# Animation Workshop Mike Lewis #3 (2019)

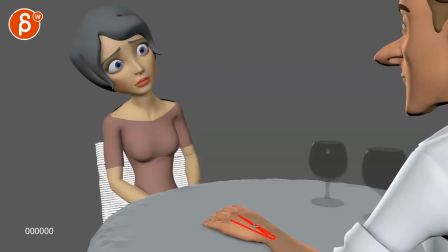Because, I mean, I kind of want to remove him. I mean, you need, unless you're saying you don't want that arm at all. That's not really clear in your email here. Do you have any advice on what I could do to animate him, keep him alive, etc.? I don't know. Let me know. What, I don't mind taking him out, but I mean, you still need that arm.
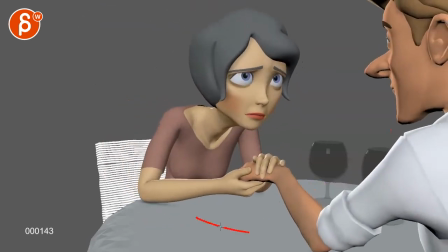Again, unless you feel like you're going to change your acting ideas and she's just maybe, you know, grabbing the cloth or something or whatever to get that. I don't know. Let me know. You're also saying the girl's neck is naturally that length.
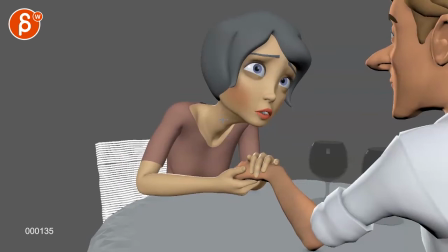That may be, but it still has this really long feel. I don't know if you can just cheat it and bring that neck down back to here, maybe here-ish, so that, you know, just a bit further back. This just feels very, very long.
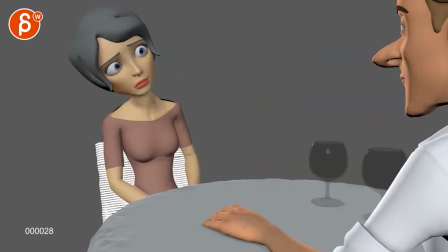But, you know, I'm also reacting to this. Maybe I'm just reacting to that enveloping or modeling, but it's a very, I mean, it's a very long neck.
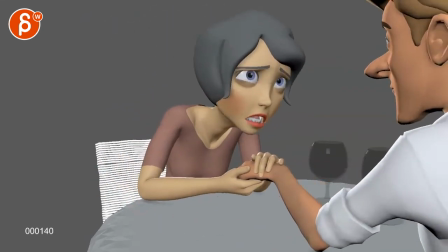Might just be me. Again, this could be something that's just very subjective. Maybe ask around, everybody else is okay.
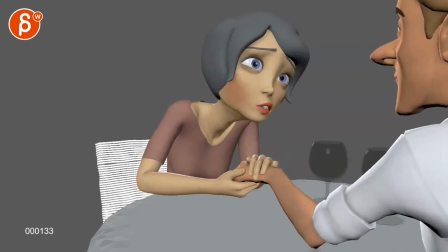Since we're posting this online, maybe people can comment what they think. It just seems to me just very, very straight. Then I see also the convergence here of that neck. It's right where that arm is, giving this somewhat tangent. And I'm super exaggerating, but I don't know. There's something about that neck.
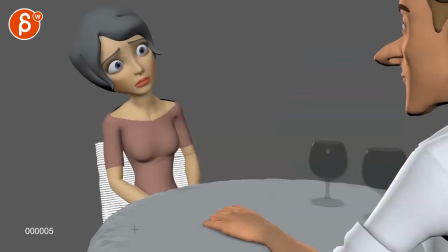Could just be me. But let me see what else is going on here.
I love you.
Watch out. I think this is fine, giving us a taste of her state of mind.
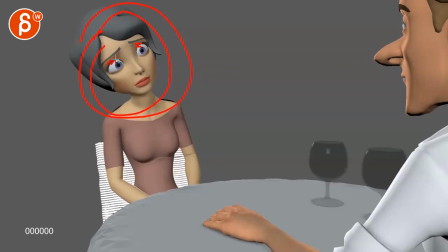I wouldn't say at a crazy level, but she's definitely feeling somewhat desperate with those crazy, you know, the white eyeball. If you expose that much of the white, it's very intense. Looking down here, offset your little
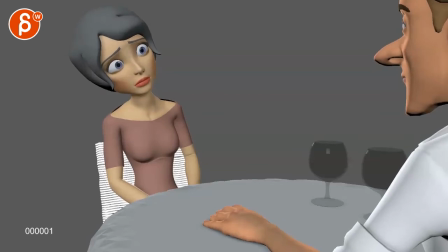shoulders a bit. Maybe ease in your eyebrows by 2 frames a bit more. It's slightly harsh, but it's not too bad. Super picky. The only thing I would say is once you get into this, I feel like that would be,
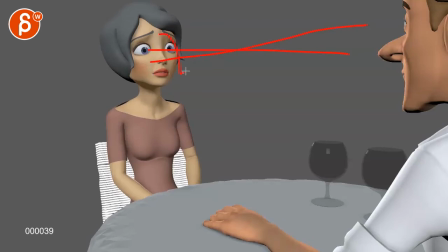even though she's looking at him, feels like she's looking up, I would probably rotate that head down a bit from here to here. This feels even crazier when she has the head slightly back and then seeing those, the white in the eyes.
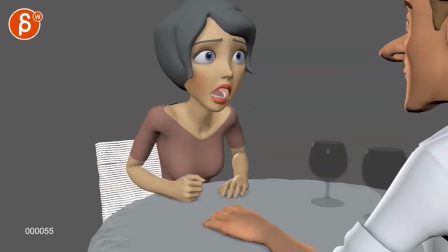I love you.
This is a bit harsh. I'm not sure if we need this.
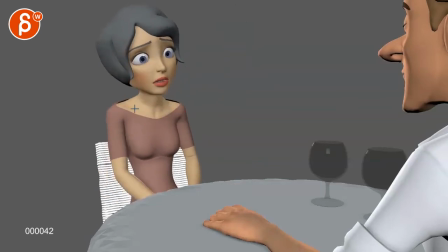I don't mind the compression, shoulders, head down with that arc. But then I feel this, because you're going like that. And then it's bam, like that.
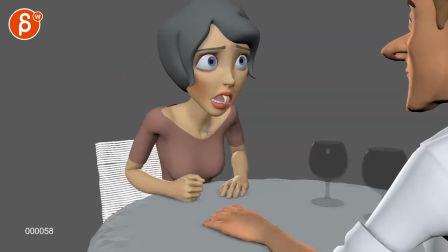It's fairly abrupt and it's sun up. And then you go back down. Subjectively, of course. I feel like you can go from this straight into this. I don't think you need that.
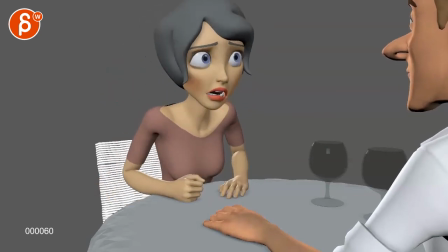I think you can just go into this. And I know it needs a little bit of overshoot and relax, but if there's anything that you can do,
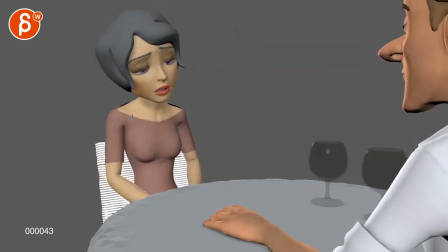I just feel like this feels very bouncy personally, where you have this big arc,
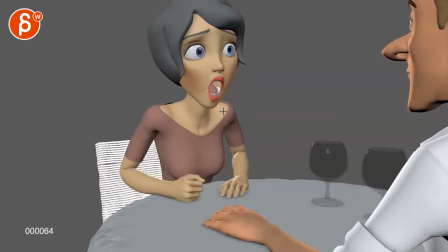then you go up, then you go down, and then you go back up, and then you're back into this. I mean, if you watch this in real time, I love you, that's kind of the feeling that I have. And I wonder if you can just, to me it feels like you want to take this out, either that or massively reduce it,
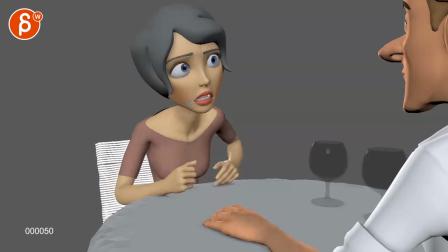but also just look at your neck spacing, how it goes up and bam,
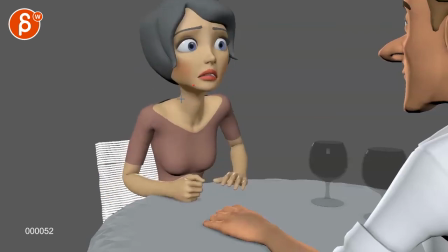stays on that line there doing this.
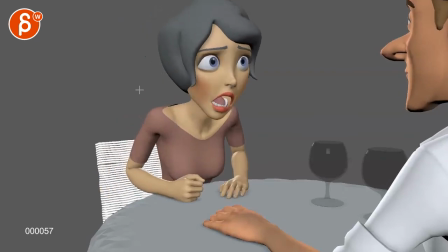So I know you said you haven't tracked anything yet, just watch out for your arcs, but I feel like instead of that, we can just go a bit lower into something like this.
I love you, I love you, I love you.
Yeah, it's just a bit harsh how quickly she goes forward and back as well.
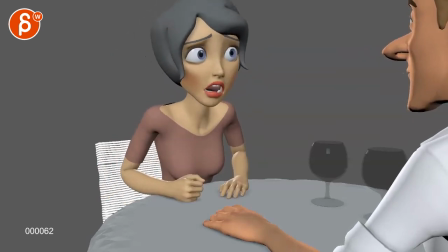I think reducing all those arcs and curves and just the extent of how up and forward and back she goes is going to still give it a nice arc, but just reduce it a bit.
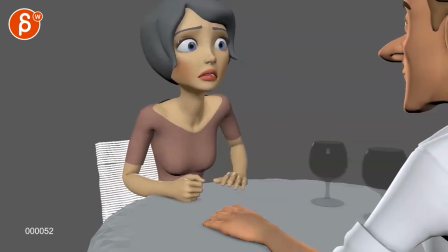But she also has a really big head, giving, you know, the emphasis with all those head movements are, it's going to be so exaggerated. I think you tone this down, it's going to be okay.
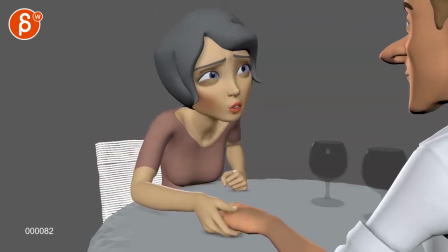I love you.
I like your offsets in the hands.
I love you.
It's cool.
Love you.
Maybe on you, she just goes mainly forward and down. It might have a little bit of a twist in the head, so if you track her nose, she does
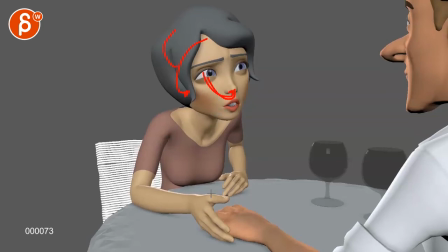you, a little bit of a movement and an arc with a side twist on her head,
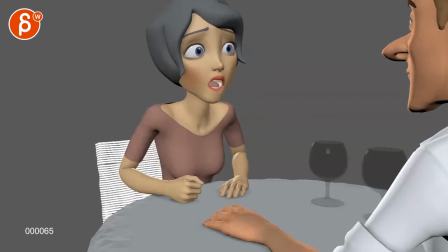maybe.
You.
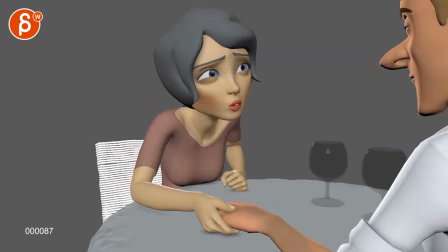This is a bit fast, meaning he pulls his hand away, and I feel like you want to give this another 5 to 7 frames where he starts moving and she's right away looking down and going,
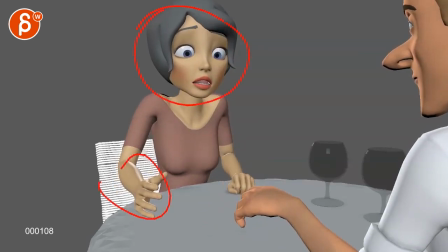oh. This also feels extremely exaggerated. I know this is technically in character, given that she has this face. This seems like it's normal for her. But here are my thoughts.
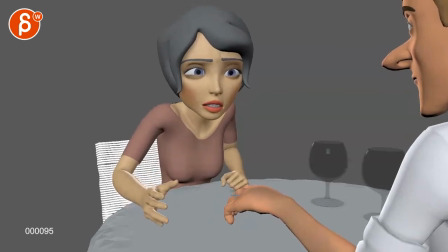It feels like you want to pull this, give this 5 to 7 frames, just a tiny beat for her to then realize what he has done. It feels like she's reacting pretty much right away to that arm. I feel like she wants to have the arm go away, and then she looks down and then goes back.
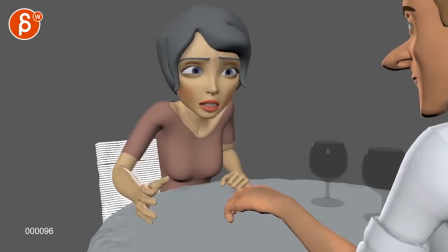It doesn't have to be that clearly staggered, but just a bit more separated. Where I feel like you want to do this, right?
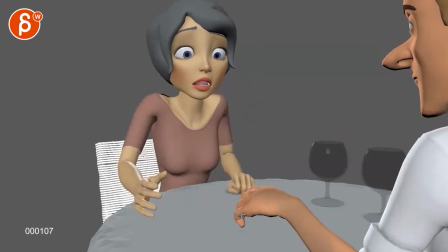In that moment of, wait, he took his hand away. Right? Just a slightly more separated. And my question for you, do you want this to be, I mean, you did it, so clearly you want to, but I'm just questioning if she really needs to be this freaked out.
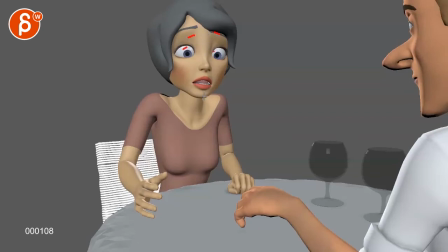Where are we losing her eyebrow here and those crazy eyes again? And I know this is consistent with this. Just a question for you.
I've loved you since I met you.
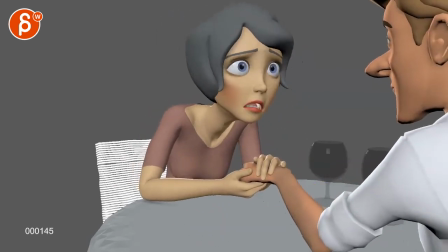Because the thing is, I've loved you since I met you. Since I met you.
This is also a bit sharp, the up and down.
Since I met you.
Just a bit. Soften this or have less up like that, but a bit more of a wider arc. But the thing is, I'm looking at, like, this is her most desperate moment, right?
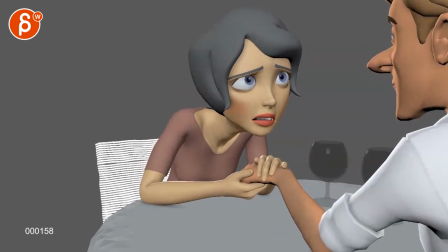I've loved you since I met you.
This is more pleading, but this is her.
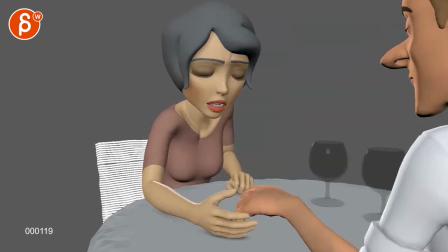This is, I loved you forever, forever. But now this reaction and this reaction, right?
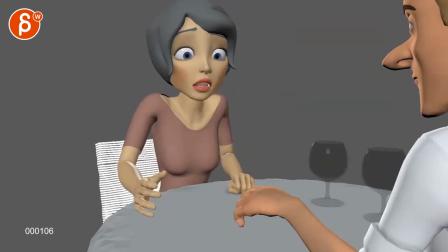So if I go back and forth, they're pretty much at the same level. Mouth here is just a bit wider. The eyes on the bottom side are a bit wider.
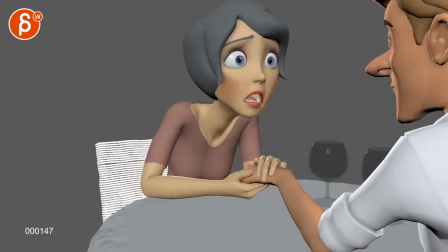Where is it? Here. But eyebrows are much higher here. So what I'm saying is that this being your big moment of desperation, I feel like this is pretty much at the same level.
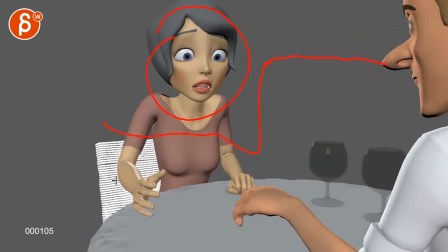So are we going into, oh no, he took his hand away, I'm so desperate, versus, I really love you, oh no, he took the hand away, now I gotta really beg because I love you. And I feel like this needs to be your biggest point of acting wise and her intensity and everything, right?
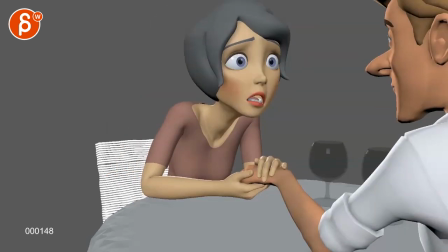These two moments.
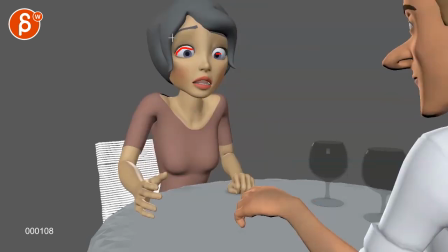So that's, I feel like you want to tone down your lids, tone down your brows, tone down, maybe bring the head down a bit. So she's less like, oh, crazy shock, but it's more like this.
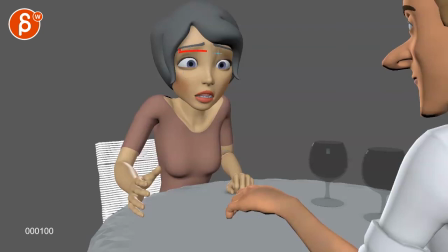And even then, bring the brows down just a bit more. It's more of a concerned look, right?
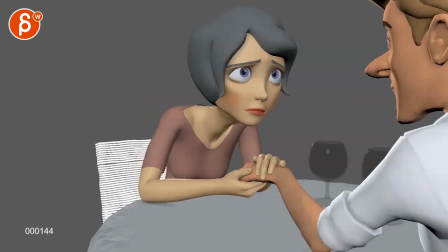So that you have room to grow. She has somewhere to go in her here.
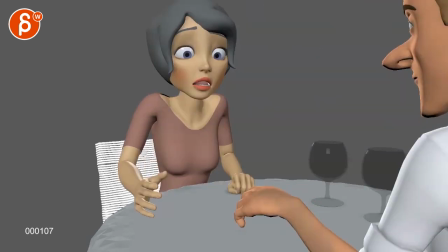So that this is the biggest moment and not that. I hope that makes sense.
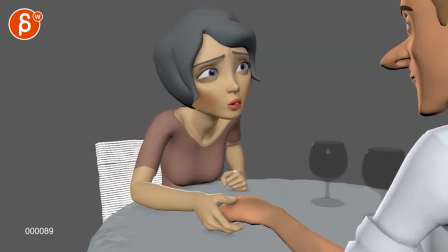So I think I'm gonna leave it at that. I know this is just, you know, first passes. I'm looking at like the hands.
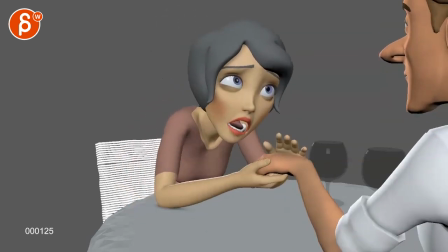Feels a bit clean in that rotation. I think there's some technical things, but given that this is the first spline pass, I'm pretty hopeful.
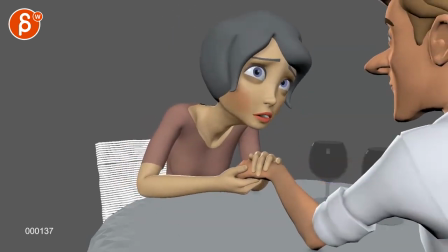I think it's gonna be okay. I'm not super worried about the technical aspect. So I'm just gonna leave it at that.
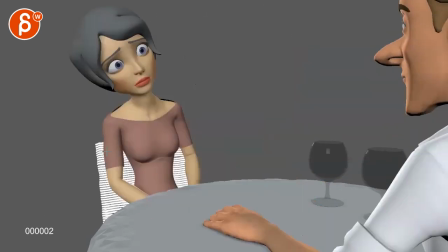You can let me know what you want to do with all those choices and maybe toning her down a bit here, maybe not as much of a tilt.
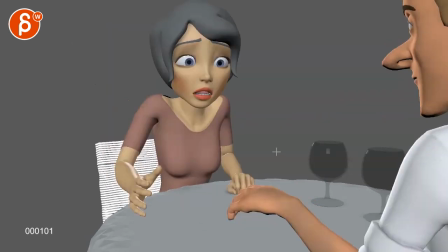And let me know what you want to do with